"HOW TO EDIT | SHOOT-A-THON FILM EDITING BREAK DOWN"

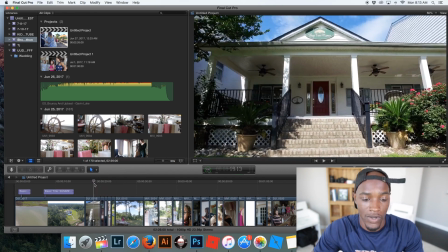[4:04]
So the first shot that I got, this first shot here, was actually a walking shot with the DJI Osmo,
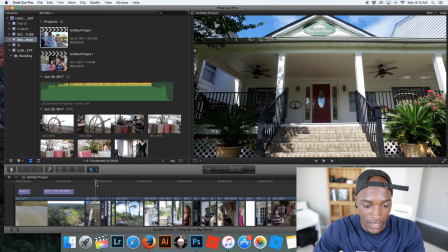[4:12]
which it does a pretty good Steadicam shots. And
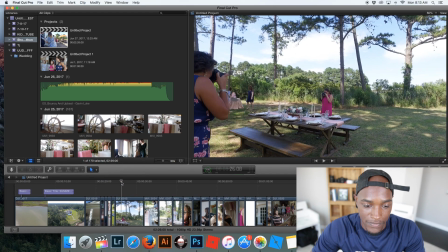[4:19]
then I went back to DJI Osmo again after these quick clips that actually go towards the beat.
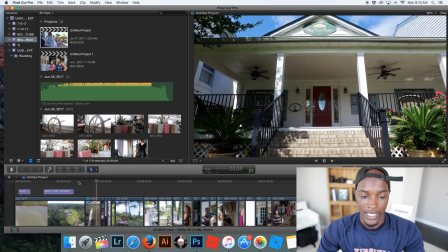[4:25]
I try to edit to the beat as much as possible, and here you can really see the pace is going towards the beat.
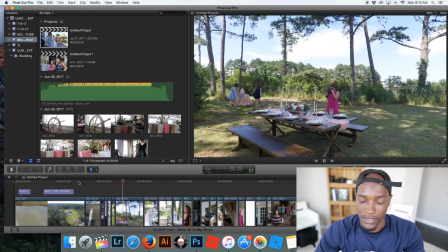[4:32]
And then at this shot here, we have a Steadicam shot of the two ladies who are running the event,
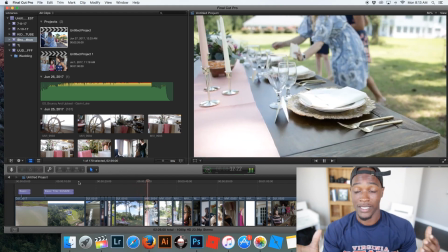[4:39]
to kind of, I wanted to get more shots of them to kind of introduce them.
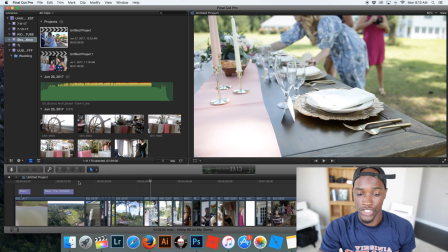[4:44]
So what I did in this section was try to show who they were, who the people were who were running the event. And I got a little bit of dialogue of them talking and saying best day ever and all that stuff. So I thought that was good. But you also have Sterling here, who is a event
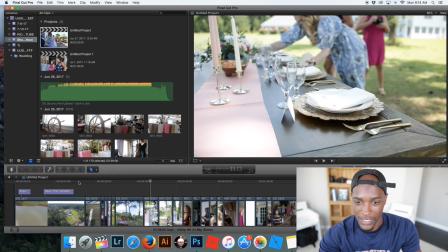[5:04]
planner, and she planned and got all the rentals and stuff for everything here.
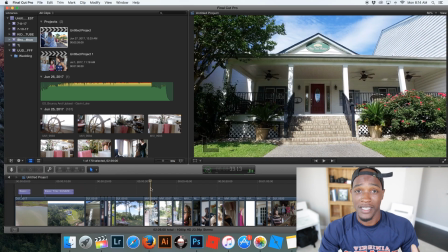[5:10]
And if you guys don't know what workshops are, like workshops, if you're a photographer and videographer,
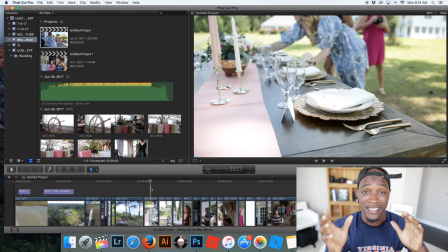[5:15]
workshops are a great place to get some good footage, get some good pictures and everything that you need for your portfolio. A lot of the vendors do things for free because they know they'll be either published in a magazine or on a blog or something like that.
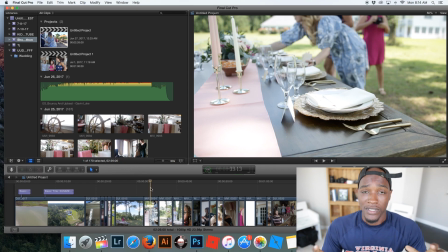[5:35]
So it's really good to get a lot of people together who are creative and just do the stuff for free so they can have stuff for their portfolios to bring in more clients. So that's what this whole event is about.
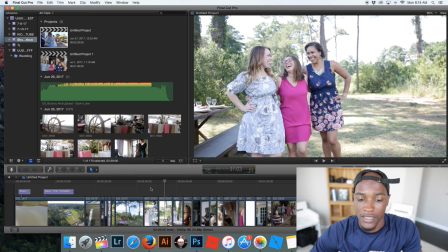[5:49]
And that's another shot of them together. And I get some more shots of them setting up.
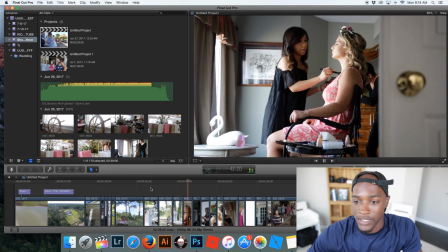[5:56]
And here are the makeup artists in here working away on the two talents.
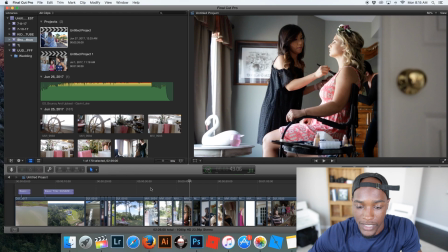[6:01]
And so I'm trying to show just what is going on leading up into the event.
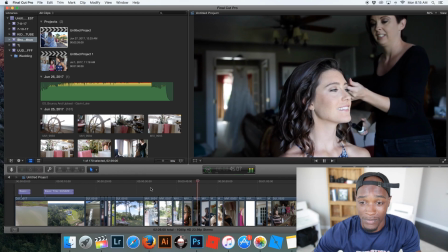[6:08]
And this is good for my portfolio as well, like just little shots like this,
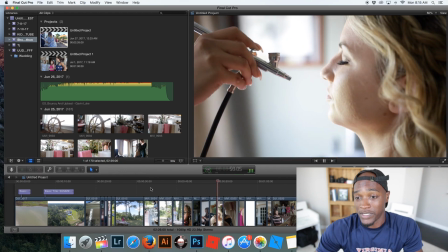[6:13]
because I mean, no one would know whether this was a real wedding or, you know,
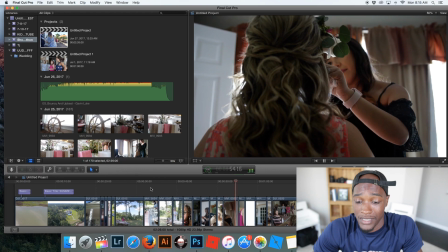[6:18]
just a workshop.
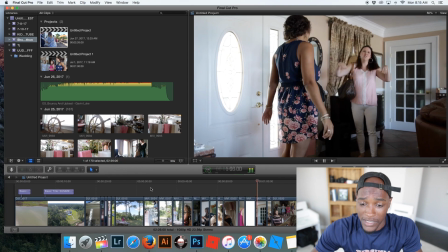[6:21]
So there's one of the talents. I actually love this shot because this shot was actually not planned.
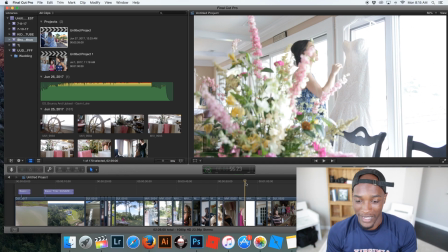[6:29]
I was just sitting there getting like sliding shots and playing around and stuff, and the dress was up there just hanging, and it was just time for her to go put the dress on,
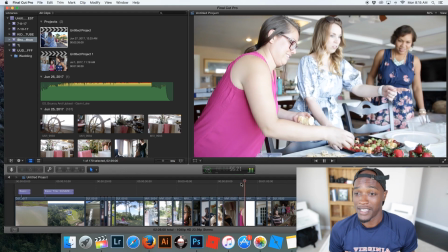[6:40]
and she walked into the frame as I was sliding and picked up the dress. And actually I'm actually gonna let me extend that a little bit,
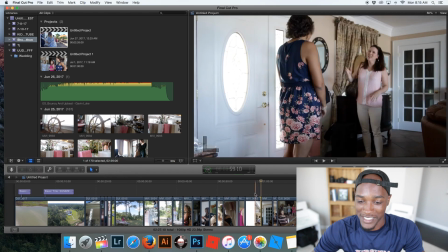[6:48]
because I believe she notices that she walked into my shot.
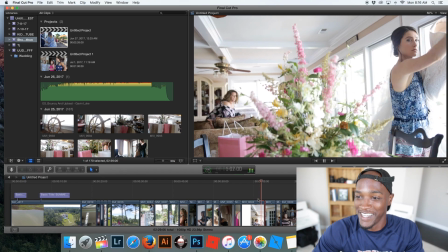[6:53]
I think she notices that she walked into my shot right there. She's like, what? Wait, did I go into your shot?
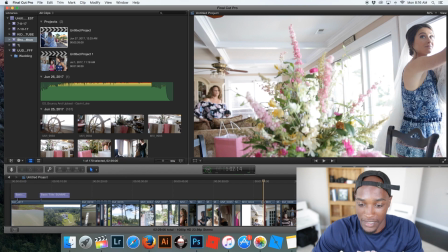[6:59]
But it was perfect. She did exactly like what I needed her to do.
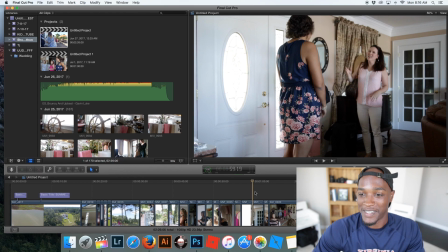[7:04]
So that was perfect. And so here's some of the
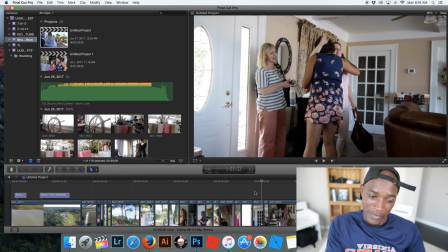[7:10]
what I wanted to move on to was the thought process was making sure that we had some type of method. And when I'm creating this, you don't really know what I don't know what I'm creating until like I put it together. Sometimes these thoughts come afterwards.
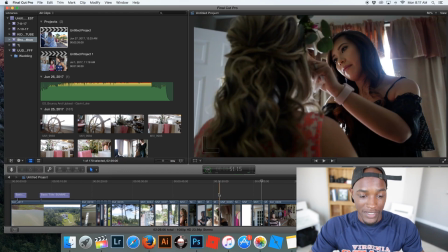[7:30]
But going back and thinking about it, you have an intro, you have a welcoming shot,
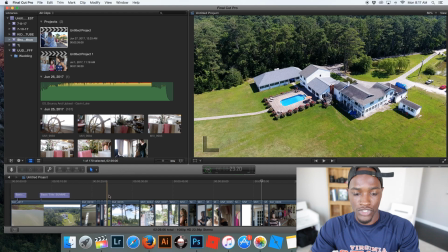[7:38]
then you kind of pick up the pace a little bit, then you show who the people are who are running the event,
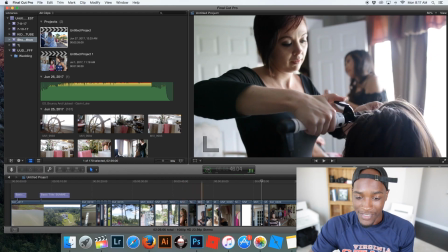[7:44]
and then you show what's going on behind the scenes, and then we show people arriving to the event.
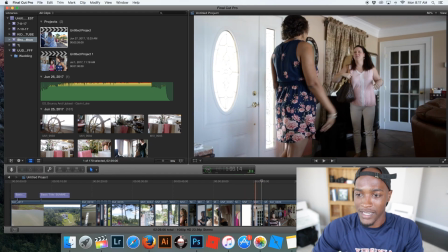[7:52]
So we have people coming into the event saying hello, you know, hugging and all that stuff.
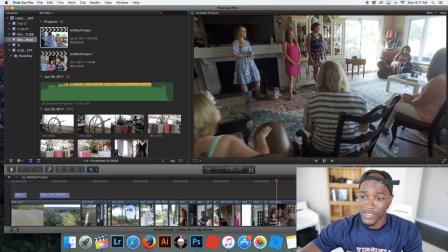[7:57]
I thought that was a great shot. And then we have the introduction of everyone talking, everyone gathered around for the event.
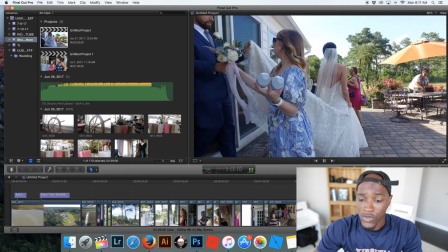[8:07]
And now we go on to the shoot-a-thon.
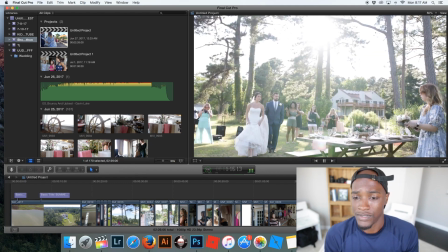[8:10]
And I just get a lot of shots of the shoot, the photographers taking pictures.
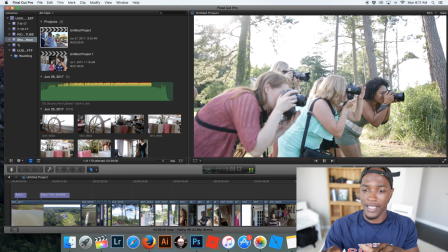[8:15]
It's called a shoot-a-thon, and I thought this was like one of the
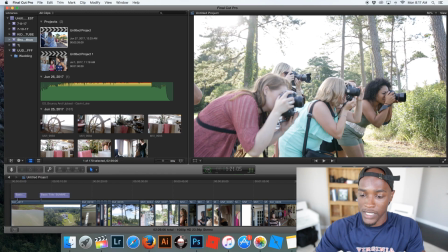[8:19]
most iconic moments of the event itself, because everyone was shooting, and it felt like a shoot-a-thon at that moment.
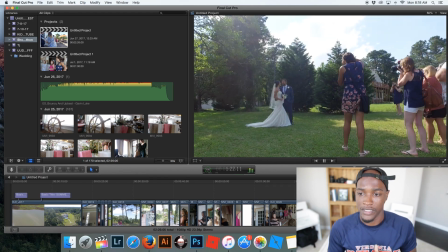[8:30]
So I wanted to get a lot of shots of the photographers getting pictures and working the talents.
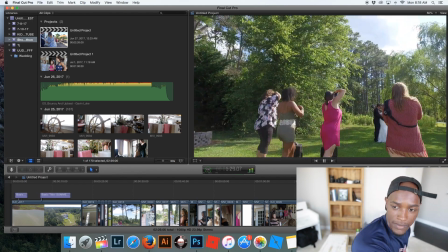[8:38]
So that was great. And I used a lot of the
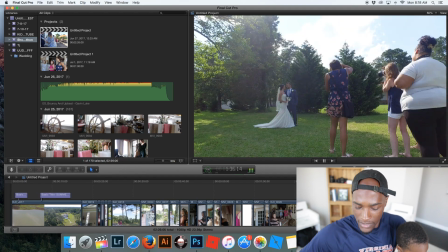[8:45]
Osmo in some of these shots to get I guess I'm not sure what that's called.
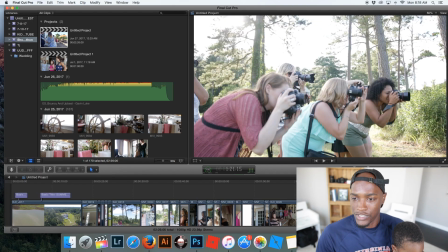[8:53]
It's like a panoramic kind of shot where you move around the talent,
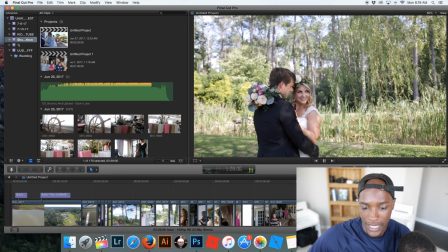[8:58]
and that motion looks very, very good on the Osmo. So what else do we have here?
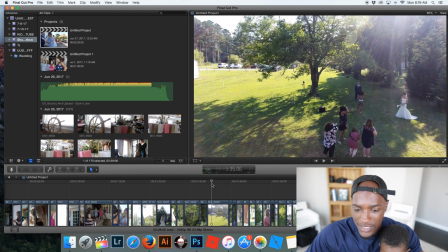[9:07]
So going through, I just mixed in some drone shots, and I tried to stay with the beat as much as possible.
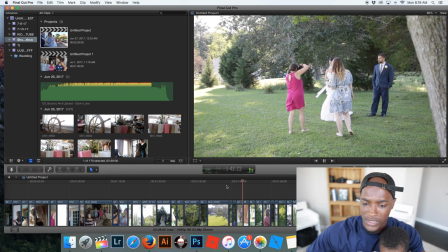[9:14]
You can see the cuts are all on the sound,
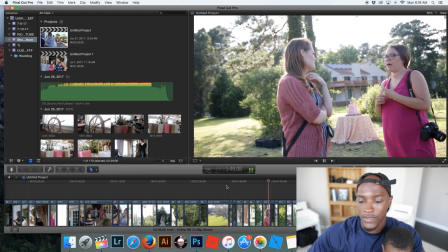[9:21]
and it's kind of along with that rhythm.
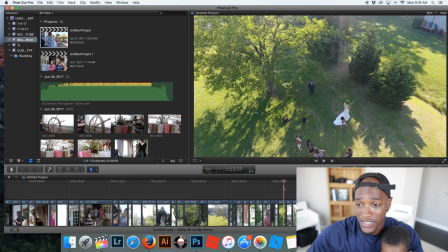[9:25]
So the rest of the film and the rest of the video is really just me gathering shots.
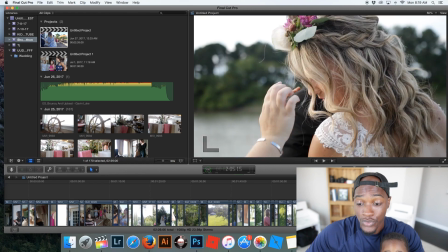[9:32]
And to end it,
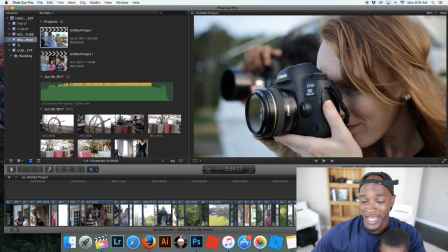[9:36]
we end with another iconic shoot-a-thon shot that I really loved.
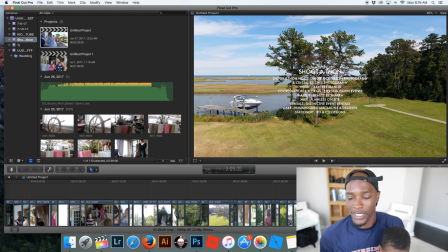[9:44]
And then we end with another drone shot. I didn't want to put too many drone shots because I felt like it would take away from the film, but they actually helped move some of the film along in some portions.
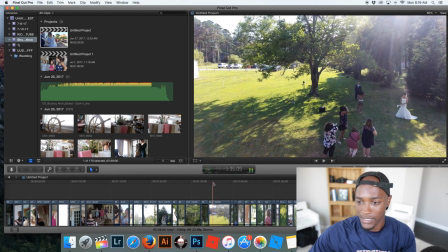[9:57]
I used it here to show a grander view of what was going on.
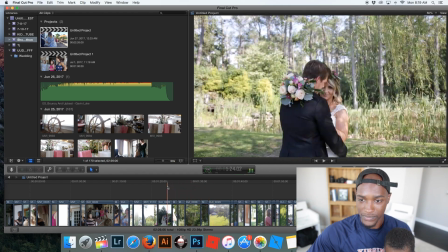[10:04]
And I believe I used it one more time. And I wanted to make sure they were separate.
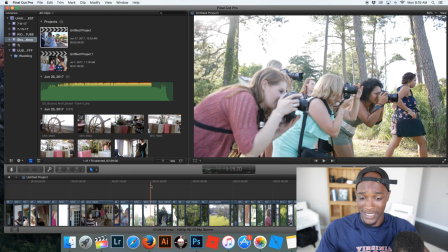[10:10]
Like I wanted to make sure they were spaced out, not drone shot after drone shot.
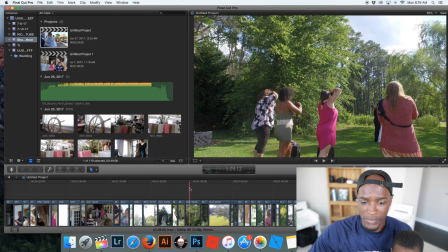[10:16]
But
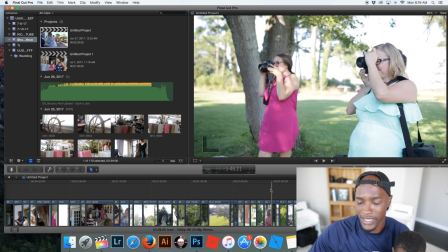[10:19]
yeah, I believe they helped, like at this point right here, I believe it helped
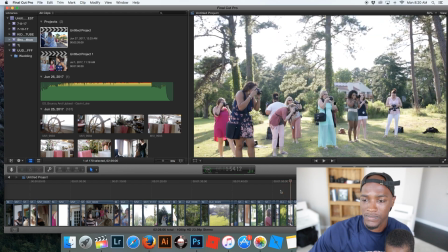[10:26]
understand what was going on in the grander view, instead of me just being on the ground and up close. So and when we ended it with a drone shot,
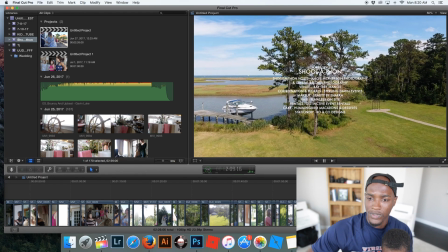[10:38]
and that drone shot was going over some trees and with all of the vendors and everyone who was involved.
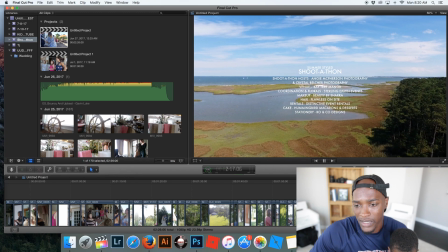[10:44]
You want to make sure you shout out everybody who was involved. That's always a good thing. And yeah, that was it.
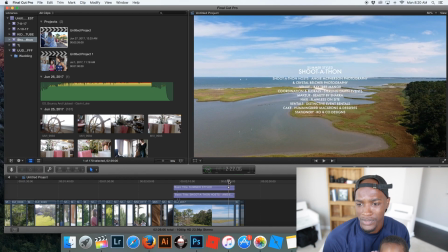[10:53]
I hope you guys enjoyed this video. I hope you guys enjoyed me talking a little bit about an edit. Let me know if you guys have any questions about my edits. I'm trying to get better at doing these. I have some other videos that I want to do in regards to editing.
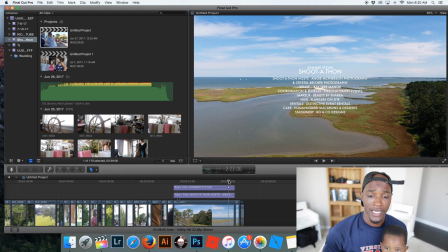[11:09]
So let me know some things that you guys want to know. And I will see you guys in the next video. Peace.